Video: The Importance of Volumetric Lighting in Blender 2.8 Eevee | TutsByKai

It's the small things that make a difference, especially when you're rendering a scene in Blender.
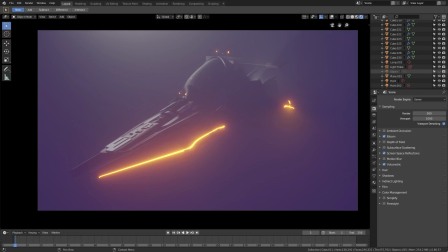Hey guys, welcome back to TutsByKai, I'm Kai, and today we are back in Blender once again, taking a look at the importance of volumetric lighting. A lot of people, they take it for granted, and you really shouldn't, because the difference is substantial.
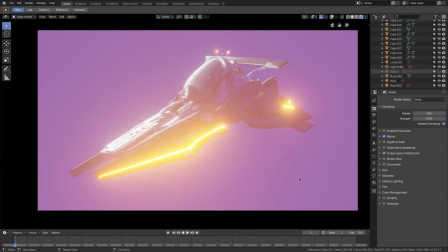This shot has volumetric lighting, and this one does not. It's literally the only difference between the two shots.
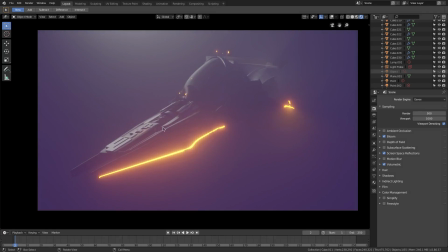That's it. It does that much, and it's literally only two nodes.
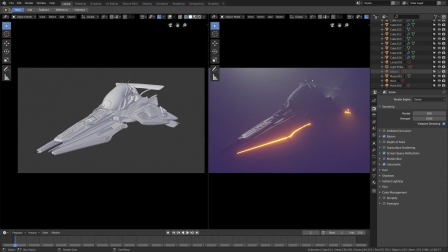Technically three, but not exactly. We'll split our window into two here, and we'll go and change this to the shader editor. We'll get rid of that piece because we don't need it.
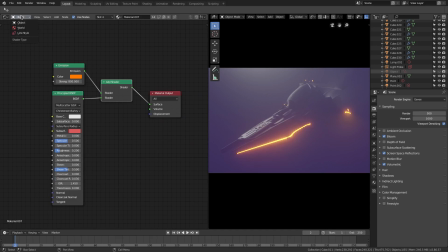Now, if we go up here to the object and then change this to world, you can see we have the world nodes, which is pretty much the volumetric lighting setup that I have.
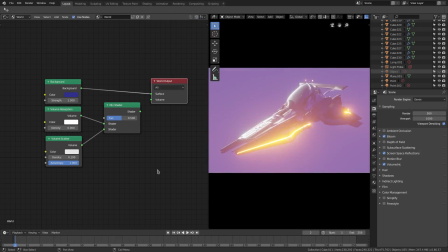It's pretty much nothing. It started like this, right? Let me actually darken this
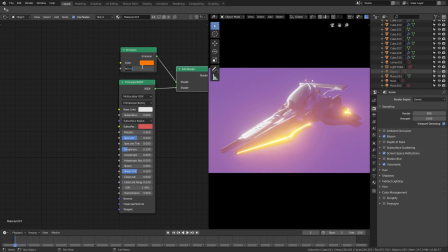this light right here because it was low, but then I had to bump it up because of the volumetric shading.
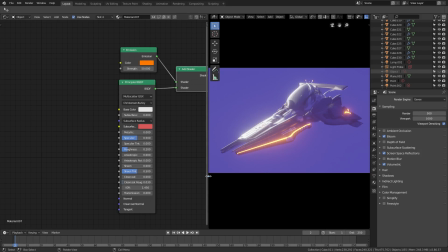Alright, so now this is what the scene looked like pretty much. By the way, this spaceship you can get from a Blender demo file.
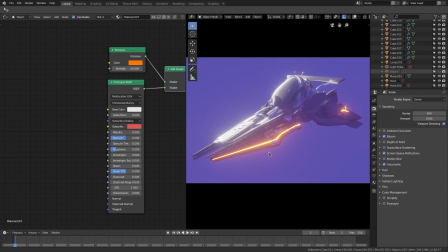I'll link it to the description. You can grab the demo file for yourself.
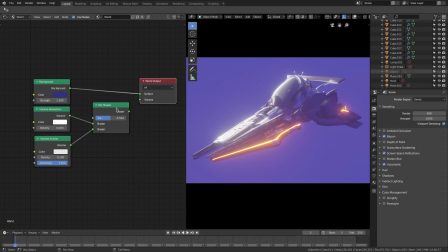Very slightly modified, but anyway, we have this world right here, and pretty much just this, the simple background. That's it. That's all that it is right here, is just this background node alone.
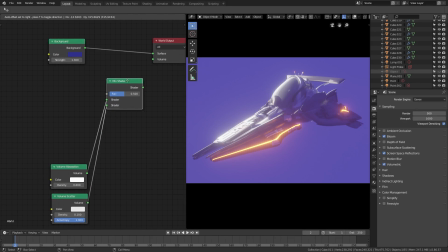That's it. There's nothing else. Now, I've hooked up this mix shader, which is just Shift-A, search, mix shader. If I search it up and plug that into the volume, you can see, you can see it'll do nothing. It'll do nothing at all. Now, if I don't have that checked over the side, I can go ahead and I can Shift-A, search,
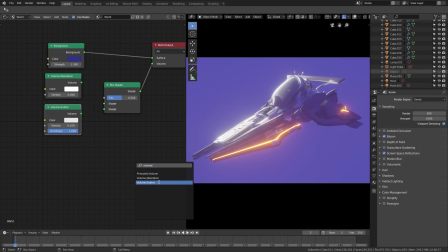volume, and grab volume absorption and scatter. Now, if we plug both of these in, we've done volumetric videos before.
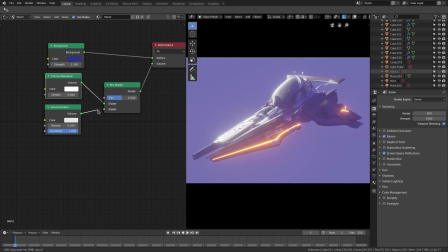If we plug both of these in, the first one will have a little to no effect, and the second one is going to be the big one here.
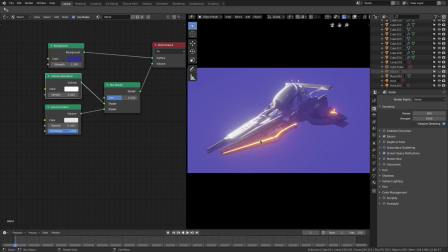The scatter is what's going to really help us out. Now, you can see nothing's happened because I have this disabled over here on the right-hand side. So, if I have these default settings, all right, so if I have default settings here on volume scatter,
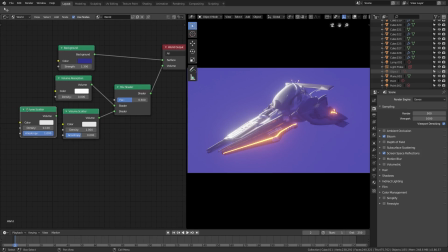the default settings are as follows right there. Instead of what I have. All right, so if I hook that up and then turn on volumetric, you can see nothing.
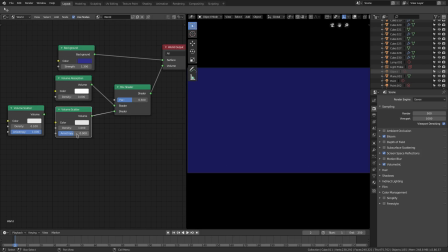The reason you can see nothing is because these settings are too high. Now the density is way too high, so you can't see anything. So we'll go ahead and drop the density down to around 0.2.
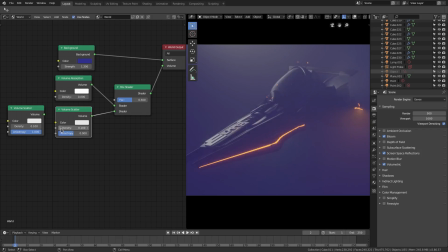You can see it at 0.2, but it's not very good looking. So we'll go to 0.1 instead. Now it's pretty much looking the same.
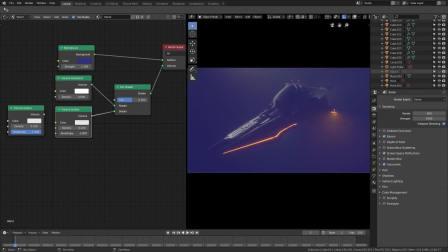Now if I turn this bad boy up, it won't do much other than it will make the light a bit more bright and a bit more ambient, so I did do that. The density of the volume absorption won't do much in this specific situation, so I just left it on 0.
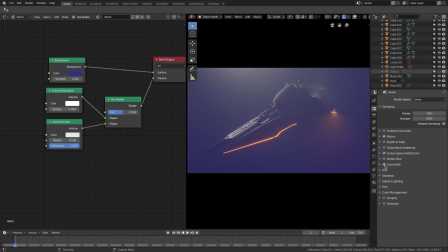But you can see the complete difference between that and that. Now this looks good.
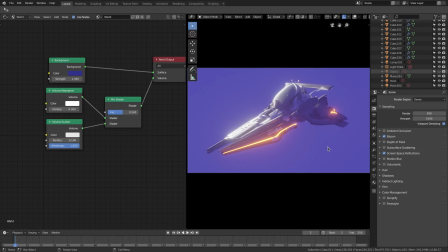This is a good shot. This looks good. Definitely. It looks like a new update in Fortnite's coming out, you know.
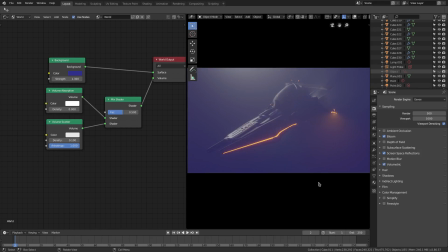But if we're not going for that, we need to be a bit more cinematic, and we'll plug these two, really. Like I said, it's technically three because this mix shader over here. We actually don't even need this volume absorption to be plugged in at the moment, to be honest with you. We don't even really need that. You'll get a similar effect, but you can see it does have a bit of an impact on the final render.
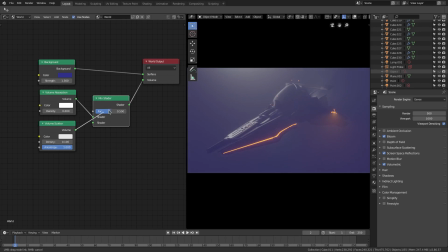Now, if we don't have the mix shader at all, and we just plug the volume scatter in, you can see that it will not look the same.
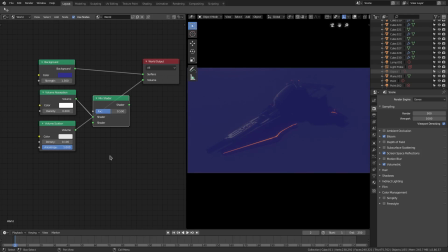So it will definitely be a bit different. We don't have the absorption being mixed together with it, even though you can't tell it's doing anything when you unplug it. It definitely is, especially through the mix shader. The mix shader is what's really helping us out here. So that is that right there.
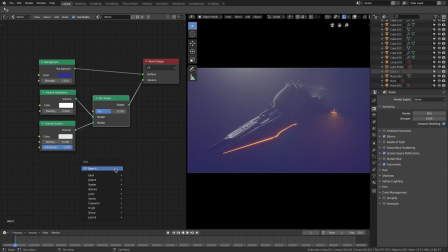And of course, you have this factor slot right here. You can probably get away with doing maybe Fresnel. Plugging that in right there. Which won't do much in a lot of the scenarios, but you can see it doesn't actually make it look better in this case, so I'm just going to unplug that for the time being.
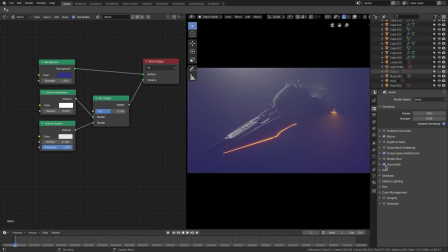But volumetric lighting is definitely something you're going to want to keep in mind if you want to go for a more cinematic feel. And of course, you also have color management down here with Filmic and RRT and Film and all the kind of stuff like that.